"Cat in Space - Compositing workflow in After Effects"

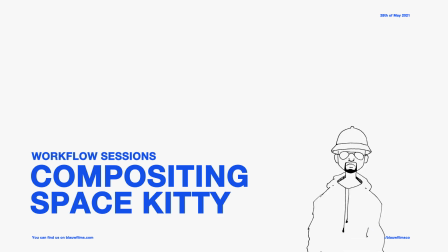[0:00]
Hello, hello. My name is Leo, and today I'm doing a quick, breakdown. No, this is definitely not a breakdown. I'm doing a bit of a recording session in which I'm going to be compositing this Space Kitty image.
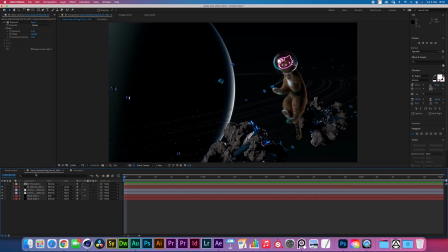[0:12]
I don't know, this is probably going to be a little bit of an awkward silence video, I guess. There's not too much to say. I'm just going to be figuring this out on the go. Yeah, let's go. Let's get into it. Me and Eric have been working on this Space Kitty render.
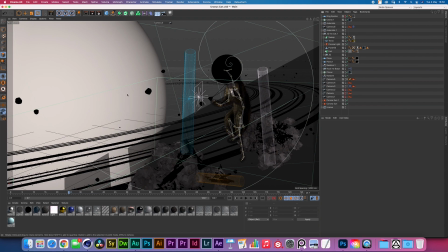[0:28]
Just a fun idea of having a cat with a space helmet that's situated like close to this asteroid field, like around the rings of Uranus.
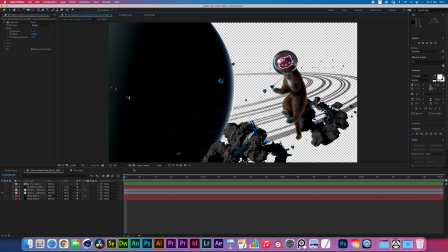[0:36]
So I'm gonna be compositing this inside of After Effects. As you can see, it's pretty fun.
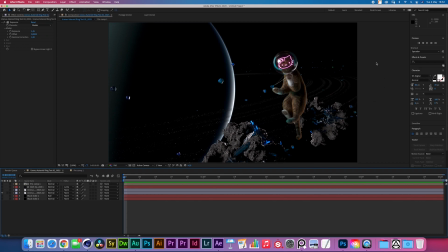[0:43]
It's a pretty fun render. I'm actually quite happy with it. I decided to have the cat looking a bit creepy over there, and then it's kind of wearing some kind of magical charm in here. That's just the kind of bullshit story I'm telling myself, which is the reason why it's surviving inside of space.
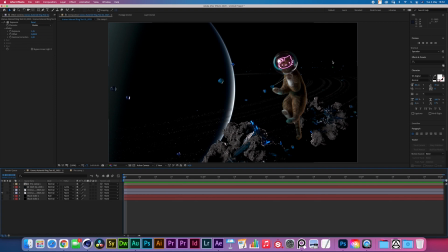[1:02]
And there's all this bluish crystal debris going around it that seems to be made of the same material as his Yu-Gi-Oh! Inspired chain. The Hello Kitty in the face was like kind of just a random idea just to add a little bit of a complementary contrast in there.
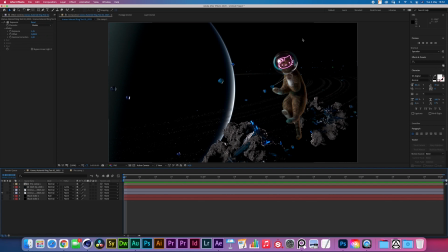[1:18]
Now, compositing this is... I'm not exactly sure what to do with compositing, so I guess I'm just gonna start. I added a black background just to be sure we have that, and I created a new solid with a gradient ramp that is set to add.
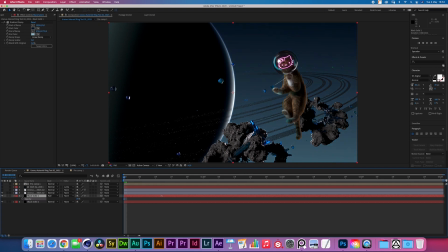[1:35]
I turned that opacity up. You'll see I'm basically reintroducing some of the same colors we have and bringing that down a touch,
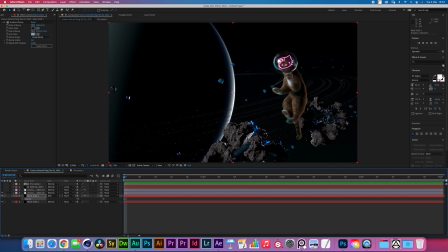[1:42]
just so we get a little bit of a clearer definition right here at the edges.
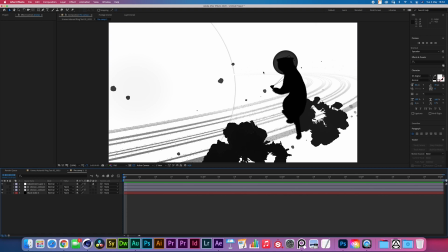[1:47]
I also exported a depth pass, which is just a very handy thing to have. When compositing, you can use it to create selections, you can use it to do some fog,
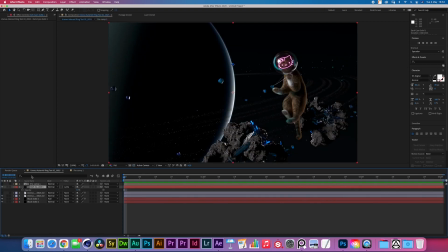[1:57]
and basically I added a little bit of a dark cyan solid by bringing it down to about 5%. It's just giving it a little bit more of a volume throughout this shot.
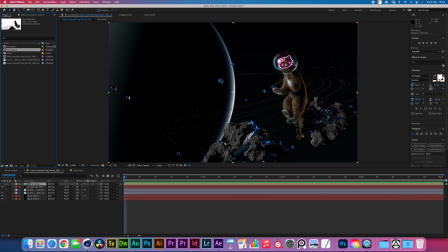[2:10]
The next thing I'd like to do is probably give some streaks of lights coming here, as if everything is even a bit more foggy.
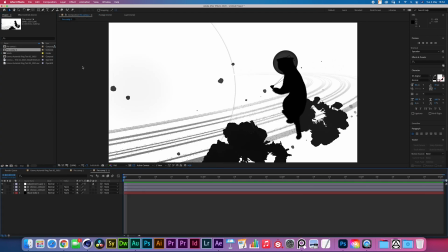[2:18]
So I'm duplicating the system, and let me see, how would we go about that? Let me drag this in. CC radial blur set to fading zoom is actually a very good effect to do this with.
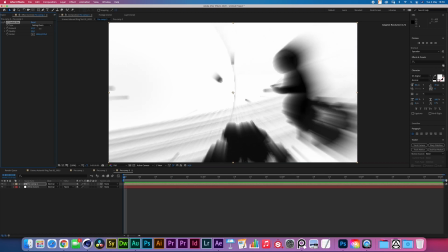[2:32]
Like, if I increase the amount over here, and then if we move the anchor point somewhere there, it's a bit too low.
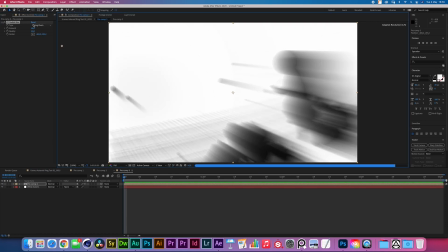[2:44]
Yeah, somewhere there. It's very cool. You can create these streaks.
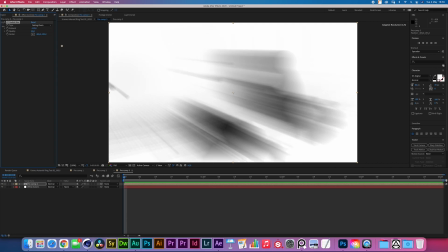[2:49]
You can even make them go inwards, which is a bit strange, like, but you can do it.
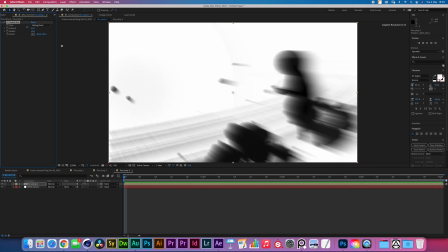[2:56]
And yeah, here you go.
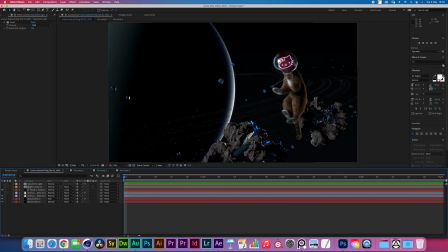[3:00]
I'm adding a channel invert effect so we can use this as a luma.
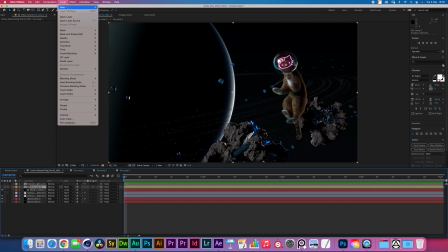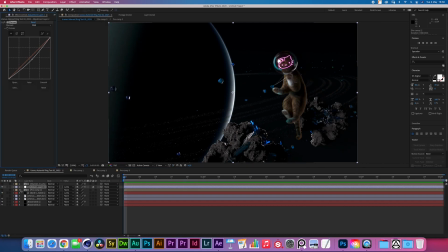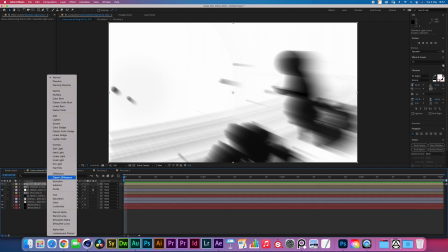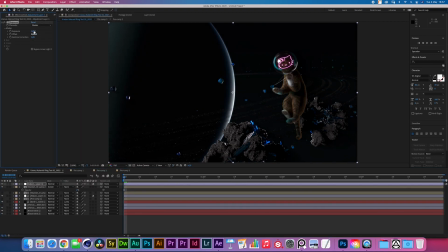I guess right now the question is, what else can we do with the depth map? Let's try to do what it's supposed to be used for.
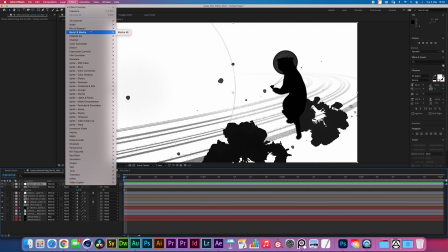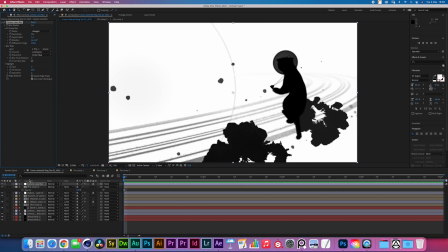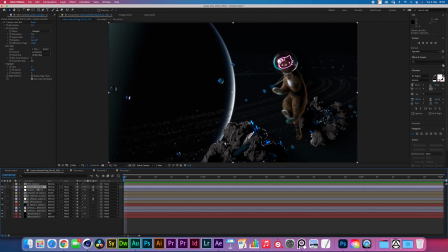There we go. Definitely could have been worse.